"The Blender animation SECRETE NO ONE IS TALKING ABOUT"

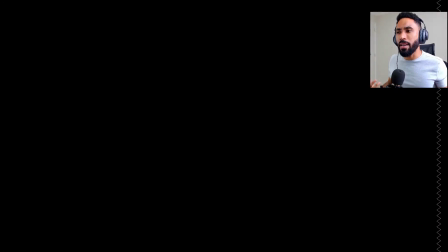Take some seconds just to feel and to think about what we just saw. and
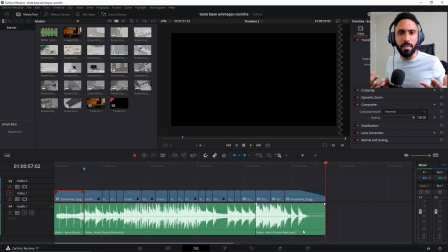you could saw that this got excited this got interesting it was interesting to see only those screenshots throughout the scene there are some screenshots that i really dislike it but this is the main part of an architectural visualization
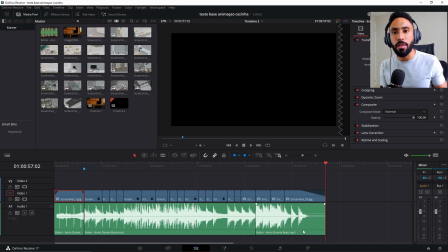project that a lot of people forget about mostly in animations i think that is the you need to create a good plan a good travel because your animation should be thinking like an experience anyway some shots
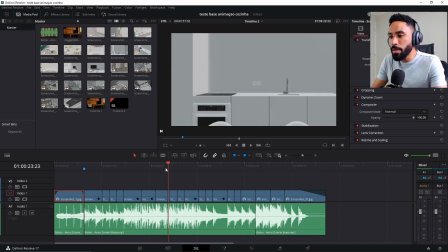that I don't like were the shots of the tv for example this shot here I really
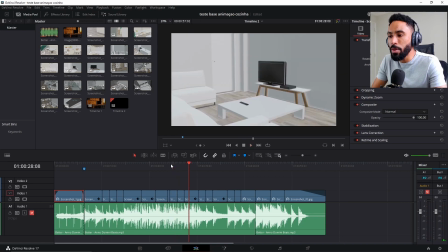don't like how this shot is boring in my scene I really think this shot is boring so in my opinion what I would change here
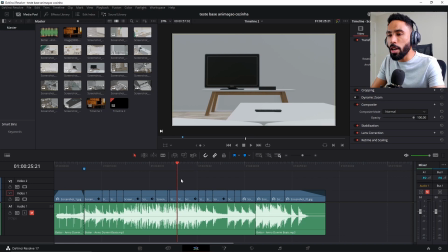which would be something like I could turn on the tv on this shot here which I could I don't know just make a fade out something like that
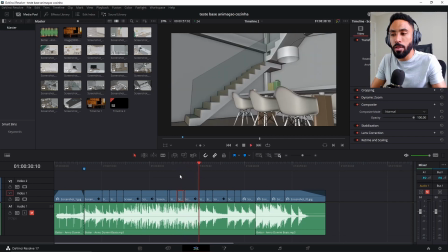turning on the tv and then showing the tv on on this on the living room something like that so you can see that i'm thinking a
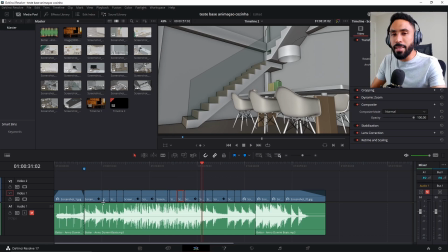lot about movement i'm thinking a lot about read me and this is the main part that makes the architectural visualization animations more pleasing to the viewer with me and storytelling an example of storytelling
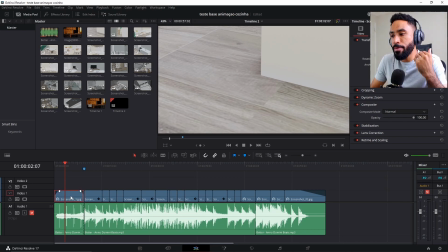augusto what's going on why you are showing just a floor with a wall in the beginning of the animation this is boring you are telling me that the most important thing is to run away from the boring stuff wait bear with me where you are in this animation because if you come to blender
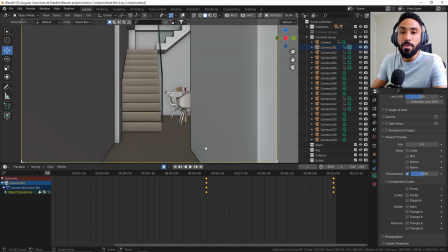you can see that we don't have an exterior part we don't have a facade we don't even have an interest door so where am i
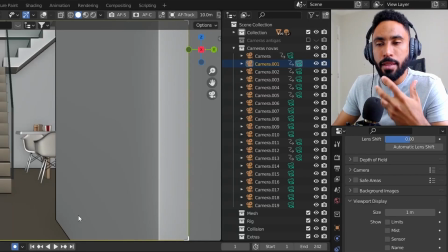this is the first question that i'm asking for myself where am i in this
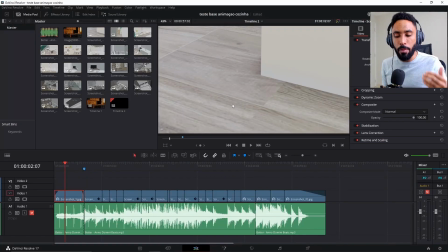animation so you are here i'm telling to my viewer you are here where in a house how am i telling to my viewer that he or she is inside of a house simple I'm showing a wood floor
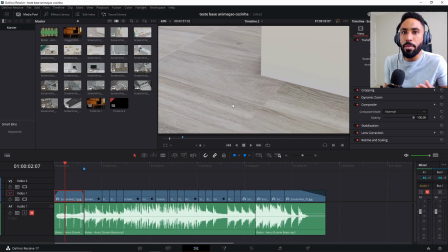if I'm showing a wood floor probably I'm inside of a house so the viewer will feel instantaneously that he is inside of a house done this is the main focus of this of this shot I'm telling to the viewer you are
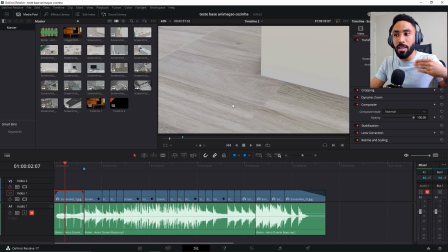inside of a house you just feel you just know that this is a house and something is right about for example if the next shot show an
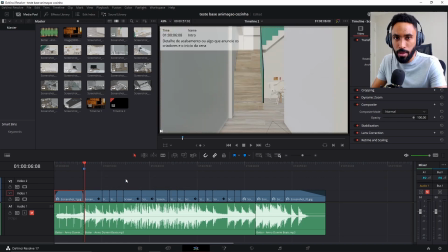exterior would be extremely weird because what wait I was inside of a house but now I mean outside what's going on this is the main focus of this stuff you know so
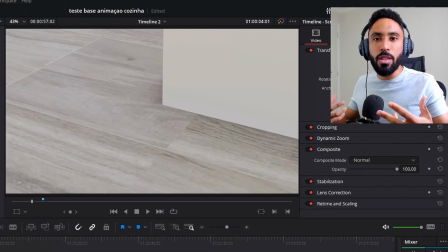this is storytelling I'm using something extremely simple which is showing a floor in the wall to present someone that he is inside of a house and done no one will never think about it. Anyone will just see and understand, okay, I'm inside of a house, done, let's move on.
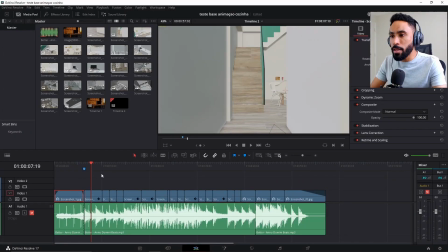This is the main focus of this shot. Second shot, same thing, I'm putting the person inside of the house, so I'm moving inside the house using the software in the screenshots to give an idea of that.
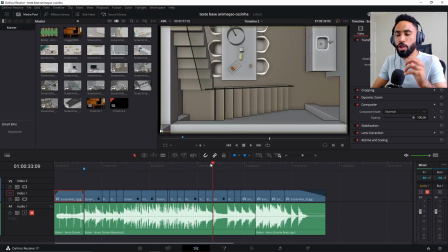And one of the shots that I think it's interesting to explain is this shot here.